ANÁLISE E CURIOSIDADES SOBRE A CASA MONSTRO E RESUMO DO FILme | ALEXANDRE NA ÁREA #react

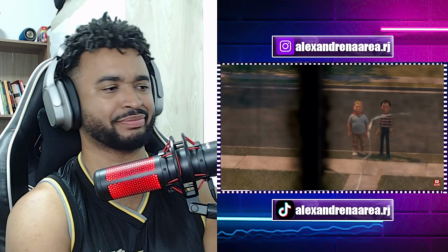[4:09]
Outro detalhe muito legal é o vidro da janela trincando como se ela sentisse ódio de Bocão e DJ.
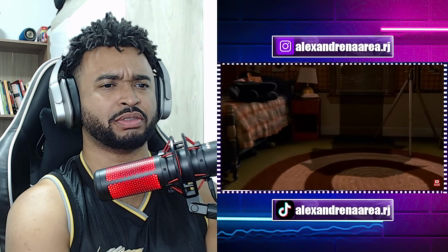[4:17]
Quando dorme, DJ tem um pesadelo da sombra da casa se transformando em uma mão para atacá-lo.
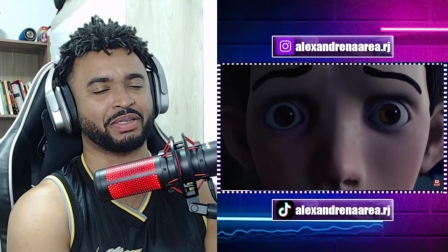[4:26]
Cara, muito sinistro esse filme, cara. É uma cena muito macabra para um filme feito para crianças.
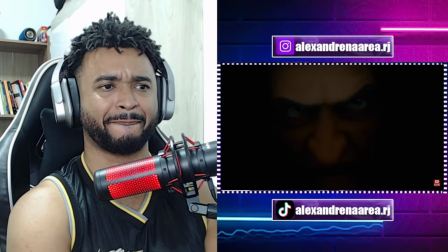[4:33]
A Casa Monstro tem a ideia muito ousada de ser um filme de terror para crianças.
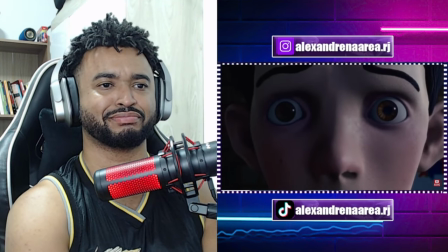[4:39]
Os produtores queriam testar os limites de um filme infantil.
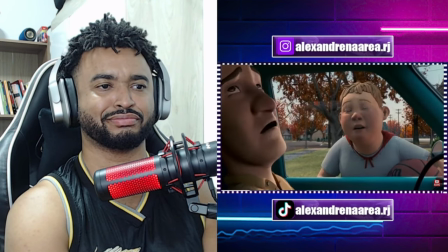[4:43]
Mas eles também colocariam comédia para o filme não ser tão assustador.
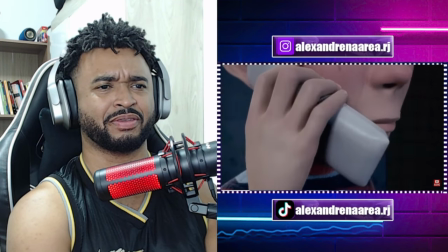[4:48]
Alguém liga para a DJ. Quando ele liga de volta, ele ouve o telefone da casa tocando.
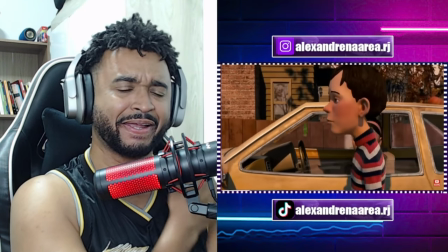[4:58]
Caraca, isso é de arrepiar. Zee é a babá de DJ. Ela tem um namorado chamado Magrão.
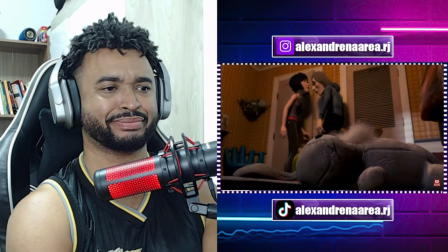[5:06]
Ele é tão idiota com DJ a ponto de rasgar o coelhinho do garoto.
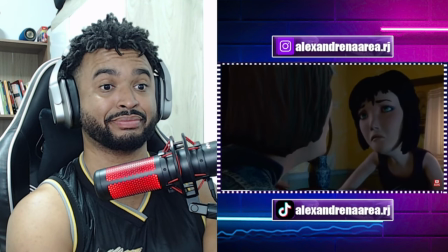[5:11]
Magrão conta pra Zee que quando criança ele tinha uma pipa, mas ela caiu no gramado do Epaminondas.
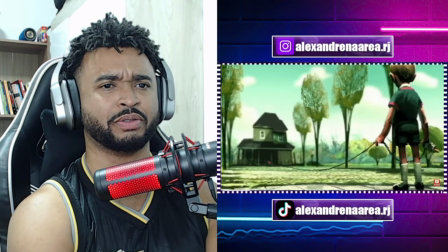[5:18]
E ele a roubou. Haveria um flashback mostrando todo esse trauma de infância do Magrão.
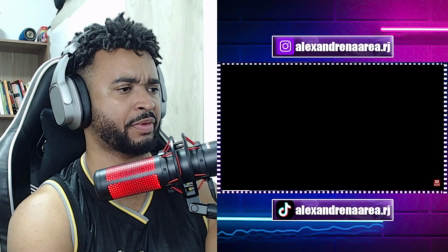[5:25]
Mas a cena foi cortada porque ficou muito longa. Ao ir embora, Magrão começa a provocar a casa.
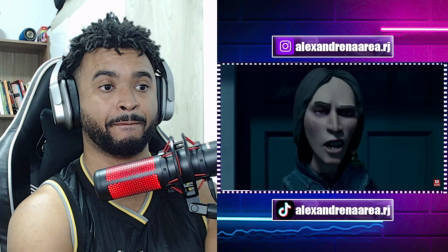[5:33]
Na porta da casa, ele vê sua preciosa pipa.
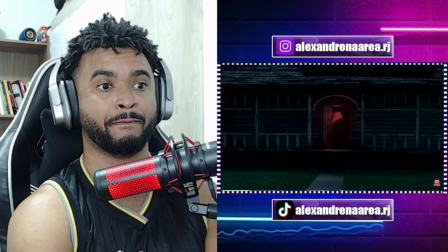[5:37]
Esse detalhe mostra que a casa é tão inteligente a ponto de criar armadilhas. Magrão é sugado para dentro da casa.
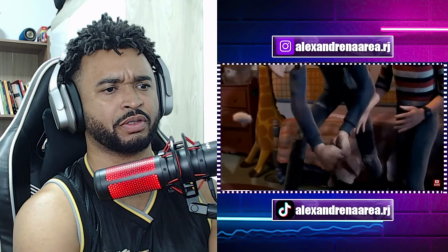[5:46]
O interessante é que os produtores mostraram antes Magrão sendo um idiota para que você torça para a casa apegado.
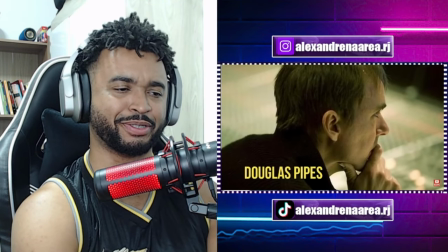[5:54]
A trilha sonora do filme foi composta pelo Douglas Pipes.
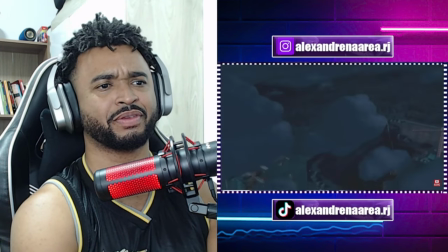[6:00]
Pipes. Eu achei muito bonita e animada.
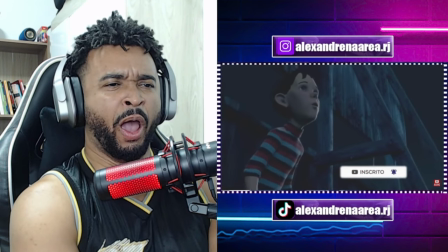[6:05]
DJ se encontra com Bocão no esconderijo secreto, que é uma enorme construção abandonada.
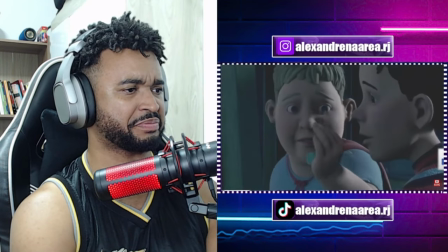[6:12]
Eles até abandonaram um trator com a chave. Esse trator já estava no roteiro original.
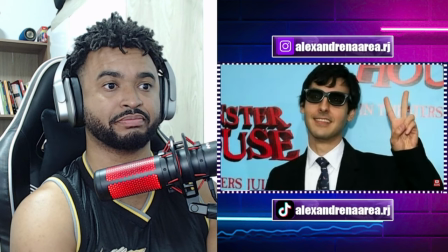[6:19]
O diretor manteve ele na história, porque quando o bebê, a primeira palavra que ele disse foi trator. Os dois vão investigar a casa e... É, curiosidade em relação ao meu filho, a primeira palavra que ele falou não foi papai e mamãe não, foi carro.
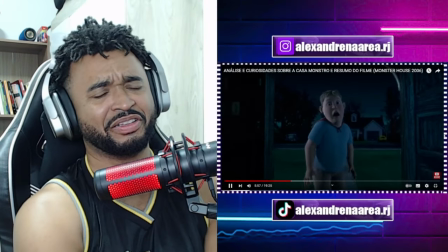[6:34]
Esse garoto, eu vou te contar, mano, ele adora carro. Descobrem que ela se transforma fisicamente em um monstro que pode devorá-los.
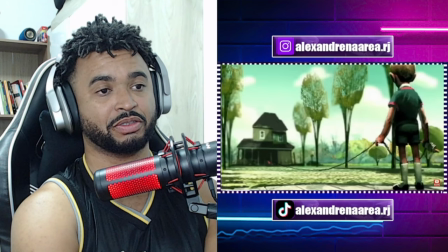[6:43]
A ideia de fazer um filme de monstros, onde o monstro é a casa, é muito criativa.
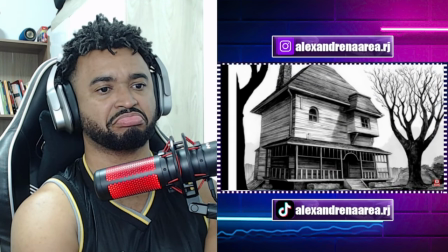[6:49]
O design da casa é bastante inventivo e assustador.
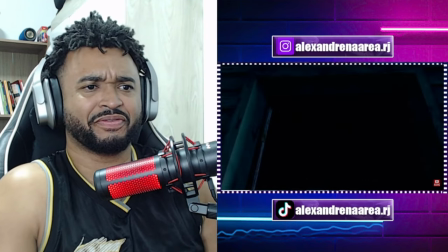[6:55]
Para criar o som da casa se quebrando ao se transformar em um monstro,
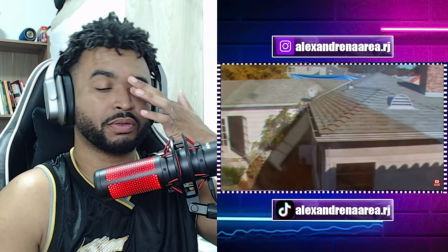[7:01]
os produtores encheram uma casa real de microfones.
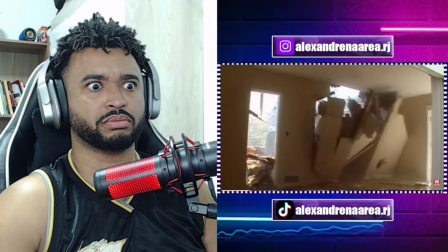[7:04]
E a demoliram para capturar o som de todas as partes da casa sendo destruídas.
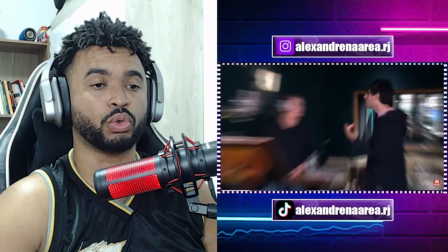[7:11]
A atriz Katrin Turner gravou vários gritos e gemidos.
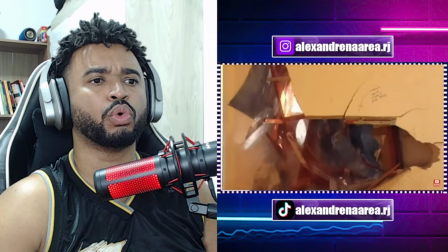[7:16]
Esses sons foram misturados com os sons da destruição para dar a sensação de que a casa é algo vivo.
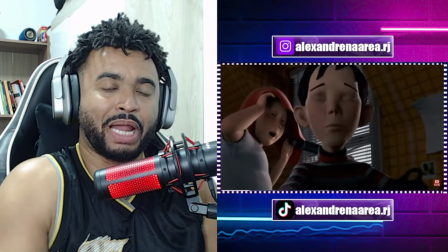[7:26]
DJ e Bocão passaram a noite monitorando a casa.
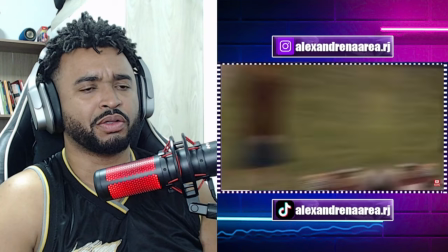[7:30]
E no dia seguinte eles veem uma garota indo até lá vender doces.
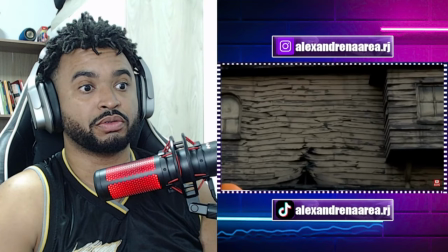[7:36]
Os dois tentam alertar a garota, mas a casa se transforma e começa a puxá-la usando as placas do gramado.
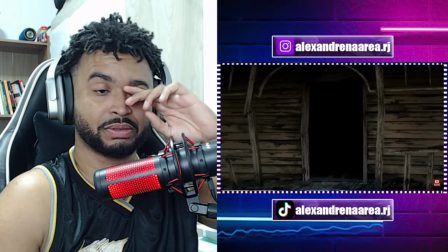[7:43]
Essa cena mostra que a casa está aprendendo a ser um monstro e está se divertindo com a garota.
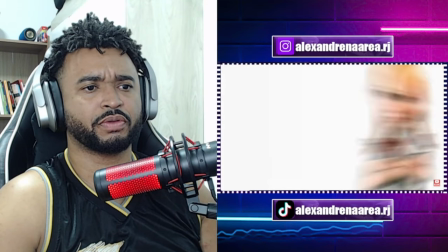[7:51]
Eles conseguem salvá-la. A garota se chama Jenny.
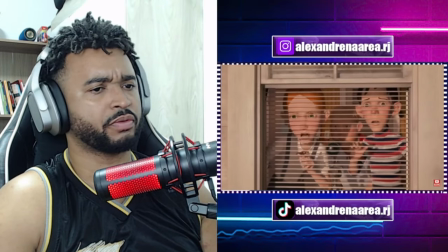[7:55]
No quarto do DJ, os três observam a casa abocanhar um cachorrinho.
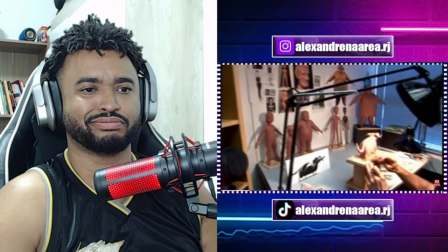[8:00]
Esse cachorro foi inspirado no cachorrinho do diretor que se chama Kevin.
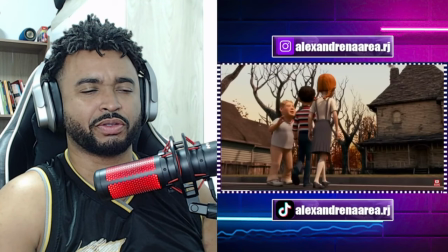[8:06]
Jenny tem a ideia de chamar a polícia.
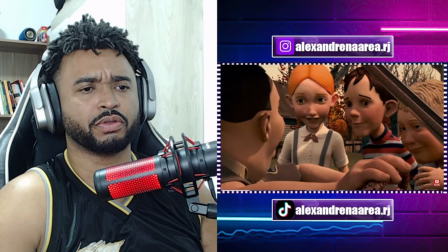[8:08]
A viatura chega e eles conhecem o policial Lenders, que está acompanhado pelo novato Lister.